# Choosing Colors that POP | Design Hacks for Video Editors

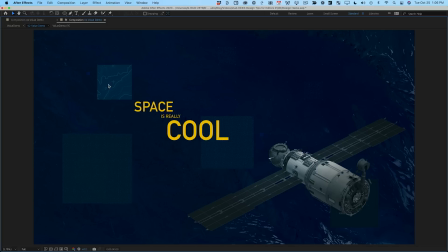Your eye immediately goes to the type, then it goes to the ISS, and all of the rest of this stuff is just kind of there to support the design, help balance the composition, and add to this feeling that this is like a techie thing we're looking at.
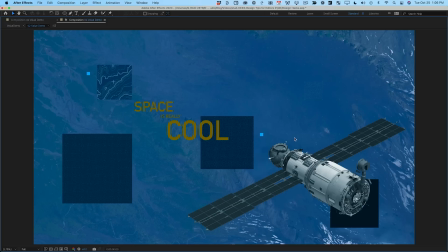And if you look at where we started from, it's really, really clear how powerful just understanding this concept of value structure is.
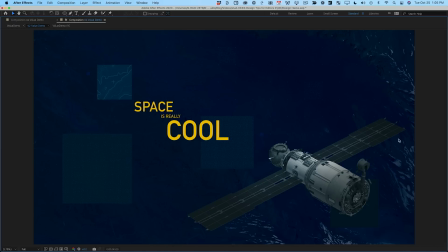By only focusing on the brightness values of the colors in this design, we were able to drastically affect the legibility and the effectiveness of it.
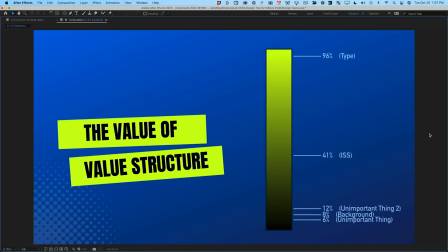And so if you just keep this idea in mind, the next time you're designing anything, you'll find that it's a lot easier to get the result you want. Now I'm going to show you another example that will probably help you on every single edit that you ever touch. But first I'd like to say this, if you're an editor and you're not comfortable in After Effects or designing or animating and you'd like to be, I have some good news for you. The one and only Jake Bartlett has created an amazing class for School of Motion called After Effects for Editors.
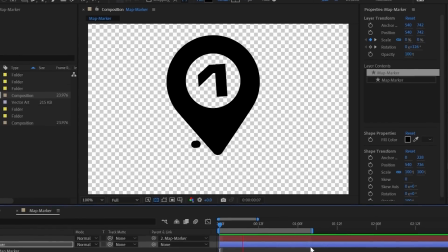In this class, you'll not only learn how to use After Effects and feel really comfortable in it, but you'll also learn some basic design and animation principles.
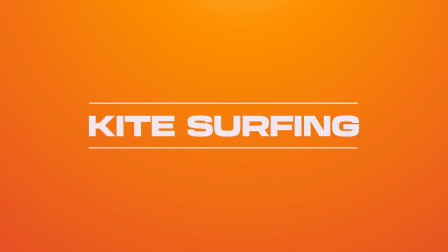You'll learn how to do lots of things that editors are constantly asked to do: cleanup, tracking, drawing masks around things, applying effects. Jake, as you probably know, is an incredible teacher, and so I recommend that you check out the link in the description to find out more information about After Effects for Editors.
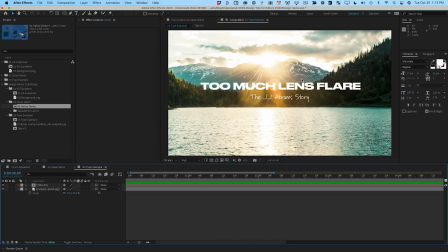All right, so here's one more example, and this is something that is probably a lot more common for editors. You've got a beautiful shot and you got to put white type over it, and it doesn't quite read as nicely as you'd like. And I bet you've been in this situation before and you've probably tried adding a drop shadow or a stroke around the type or something like that. But now that you know about value structure, you might be able to think of a better way.
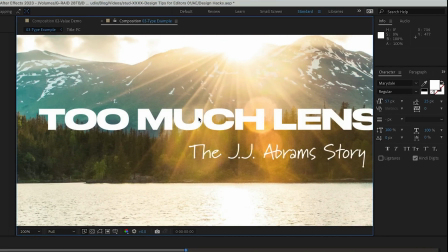Now let's start by checking the brightness values here. So the type is white, so that's going to be 100% brightness. And a lot of these pixels around it are in the 60s, 70s, 80s, but some of these lens flare pixels, some of these God ray pixels are in the high 90s, very close to 100%.
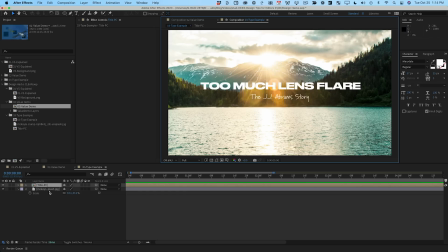And so while this does read, we can make it a lot cleaner. So the easiest thing to do would be to grab the background layer and color correct it a little bit. We're going to use that same levels effect. And simply by bringing that white output down, you're going to see very quickly what a difference that makes.
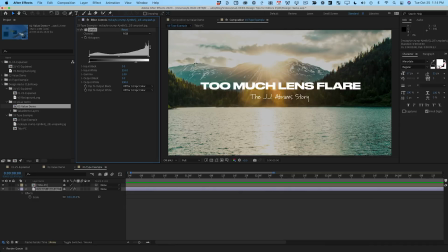Here's a before and after. And even just that little adjustment makes the type so much more readable. But there's a problem, Joey, you say. And I know there is. I kind of ruined the image. It looks like crap now. And this is the reason that I like to do stuff like this in After Effects versus Premiere, because you have a little bit more control over it.
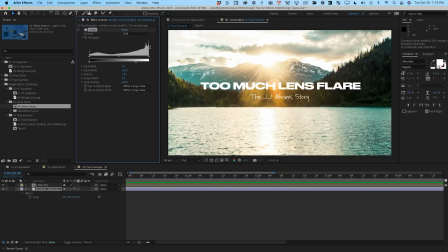I'm going to turn this levels effect off for a minute, and I'm going to go up to layer, and I'm going to add a new adjustment layer. I'm going to make sure the adjustment layer is in between my title layer and my background, and let's rename this Darken. And now I'm going to cut that levels effect off of the background and paste it onto Darken and turn it back on. Okay, so now we have that same effect. Now when that adjustment layer is over the whole image, it looks awful.
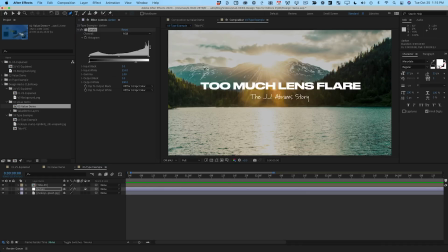So let's fix that. I'm going to grab my pen tool, which you can use to draw masks on layers like adjustment layers, and I'm just going to very quickly trace the outline of this.
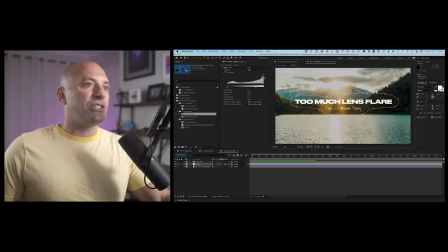And this is one of the things I love about After Effects is you can do stuff like this really, really quickly. I can adjust this to make it a little nicer looking. And then let me turn off my mask visibility for a minute so you can see this really clearly.
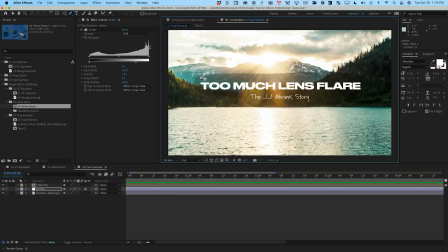And you know where I'm going with this. I'm going to feather the mask, and this is going to leave the rest of the image untouched. So I'll hit F to bring up my feather property, and I will just increase that feather. Now here's the crazy thing about this. If I didn't tell you that there was an adjustment layer back there darkening the footage, you wouldn't know.
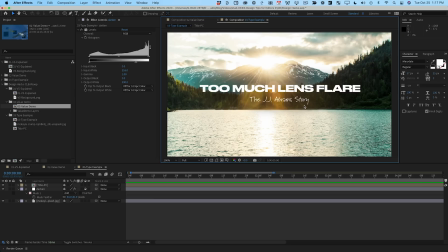And that's the point of this trick. So if we zoom in here, and I want you to look up here at the brightness values, right?
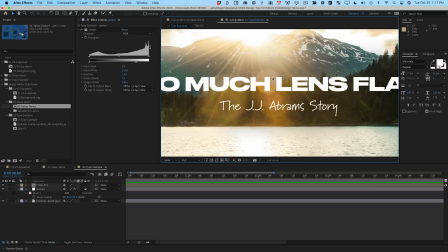The type is still 100, but now these pixels behind it, right behind the type, these lens flare pixels are in the 70s. And remember, they were in the high 90s. They were almost 100% before. I'm gonna turn this adjustment layer off and turn it back on.
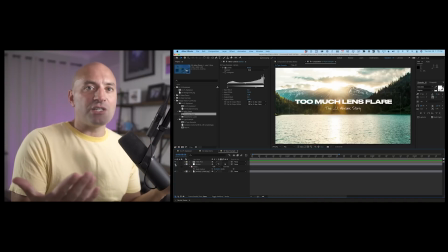And when I do that, it's obvious that the adjustment layer is there, but if I don't tell you, you don't see it.
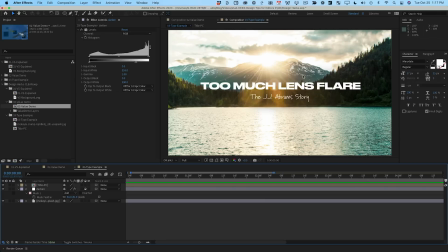But simply by focusing on the value of the colors in the immediate area of the type, I've made this type so much more readable. So try that.